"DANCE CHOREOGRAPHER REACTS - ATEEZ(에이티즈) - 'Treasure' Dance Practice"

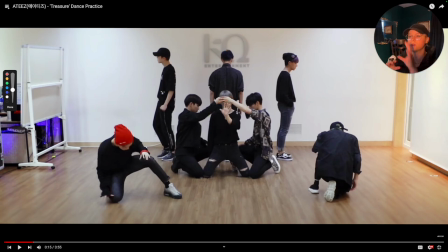[9:01]
He's doing something very simple, but that's the beauty of when you do traces or when you do triggers or you do those types of hovering responses, where when you do one kind of magic trick illusion where this hand is supposed to control. My hand doesn't do anything. This one doesn't do anything when I make my weight, but it looks like it's controlling the energy.
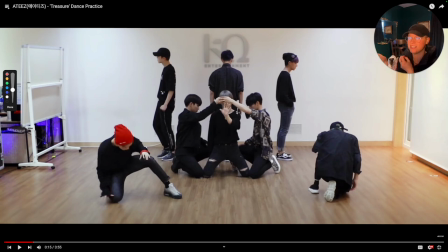[9:21]
That's what kind of perception you want to give people. Is he controlling them? No. Does it give any appearance? Yes. And people care more about that than the reality sometimes. So that was really, really fun to see this moment.
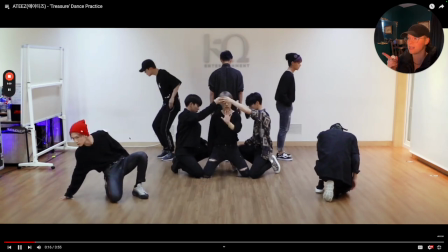[9:34]
And I know he builds it with everybody. Boom, sliding it up, having them go down, boom, really nice.
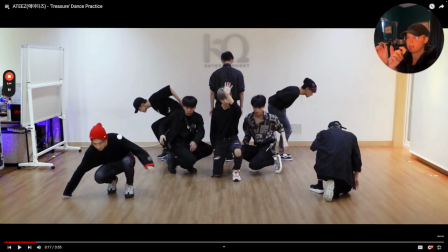[9:39]
And then having him protrude a little bit more forward and having the other two kind of separate was a great choice.
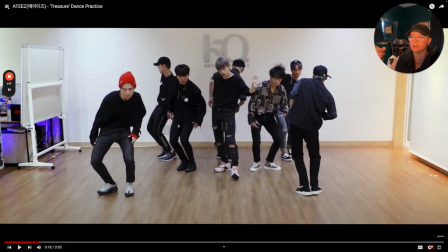[9:44]
Came up, love the choice of my back. Even though he's not featured, he still created a great moment for the feature because he allowed his arms to go up, allowing them to come up. So it gives them structure in their dynamic while he is able to maintain being the feature without having to do anything extra on top of singing, which is great.
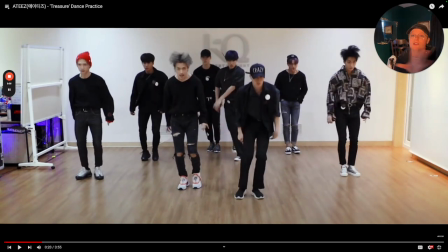[10:02]
But he's still controlling at the same time. So you would actually, they maintain that visual of, I'm controlling everybody all the way through here, but there's also others that are accenting through their control, which helps.
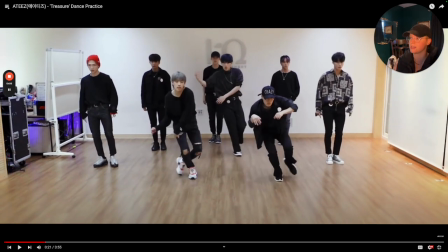[10:14]
This was great. This is another great example. They do a good job of maintaining their level. So I think it's a good job on the choreographer and the team who did this track, because it's really important to maintain levels when you just, and being in unison for most of your track is just not nearly as practical.
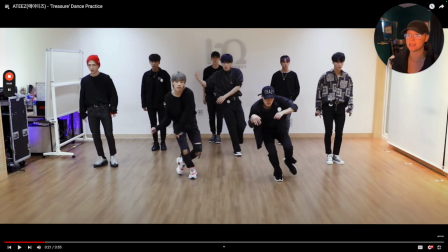[10:34]
And you're not going to be as engaging either, especially when we're teetering onto the 2018s into the 2020s. People are, their attention span for crazy stuff, no pun intended, but for really captivating things, it's not quite as,
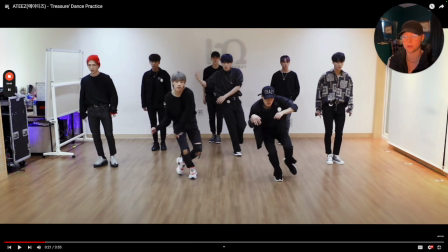[10:50]
it's strained, you know, because of our oversaturation of media, right? I mean, it's great we get to have these types of opportunities like me doing this, but you know, it still stands. It's very saturated. Some people don't ever want to watch this part of my videos because they only want to see my reaction in this side or the other.
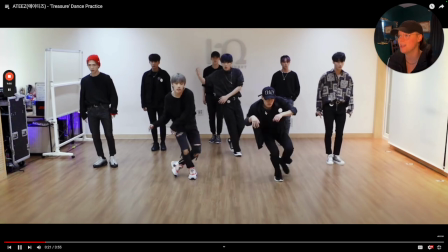[11:07]
And that's totally fine. That's why I have both. So, but going from here, I really like the choice of having the levels dropping low.
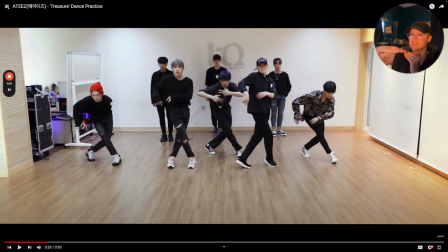[11:12]
Really important for my front line to drop really low, my second line to drop this to be up, and then drop about midline.
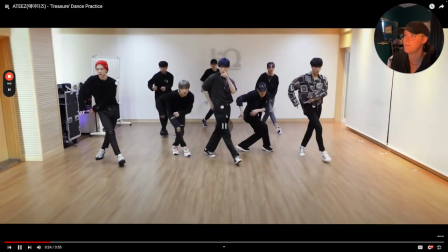[11:18]
So we see that difference. But then notice my back row stayed up. My middle, my front now went to the middle and they went low, creating a really, really nice, they created separation between those two straight standing lines, which was great.
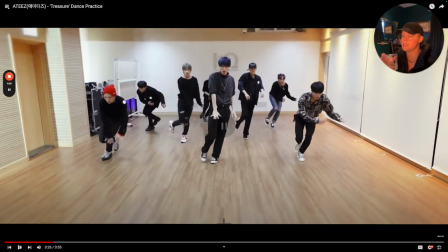[11:34]
And notice that they're trying to be very more like they're keeping their not their posture, but the level that they're walking, they're trying to keep the same. Because normally when you walk, there's a natural bounce, so there's purpose behind how they're walking.
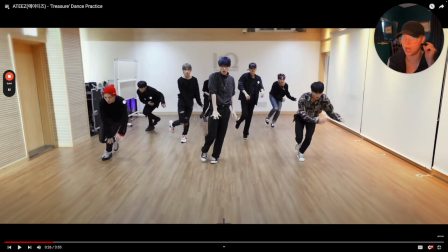[11:49]
It's not quite a glide, but they are using a gliding concept to make sure that whenever they are stepping, there's that extra tension or that pull of energy as they navigate. So it's very similar to whenever you play that game with,
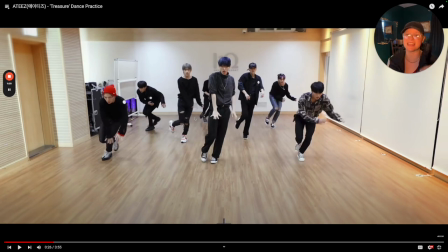[12:03]
where you like pick up the little balls and it's snake, whenever you play snake, but like the newer ones where you can curve, it kind of has that kind of tension about it. Not old school snake, but new ones.
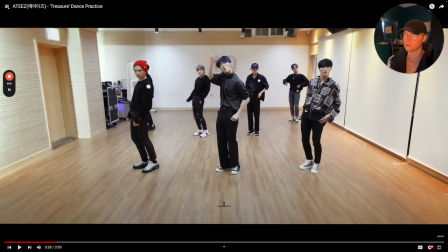[12:14]
That right there, boom, doom, doom, having that double hit there was a really great choice because it separates from what we saw in the beginning.
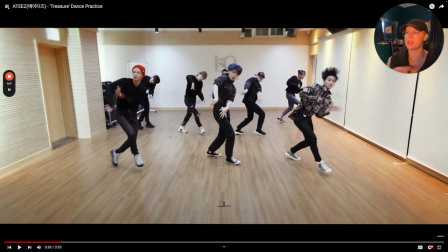[12:23]
Da da da da, boom boom boom, really great. So we signified and we hit that da da da da, boom boom boom, and we hit that triple hit there, but in a different way, which I really like.
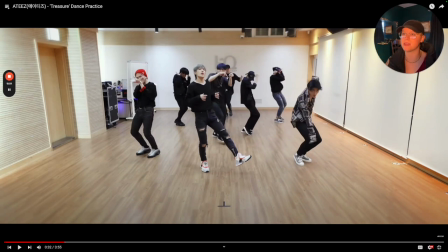[12:34]
And then right here, I do think, I mean, a lot of people are saying they do have a sense of individuality. I do see that, and it's appropriate in some of these contexts. Can I ignore the fact that not everybody's range is on the same page here?
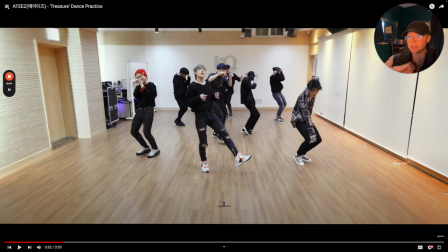[12:48]
No, because if you notice how they're transitioning, not everybody's hitting in the same way in the chest, not everybody's having the proper range in their arms. Here's the thing. Every single group in a dance practice is going to have a note like that. Because why? It's a dance practice, right? So it's just an overall, like, you don't have a mirror you're looking at. This is what it looks like. This would be your feedback.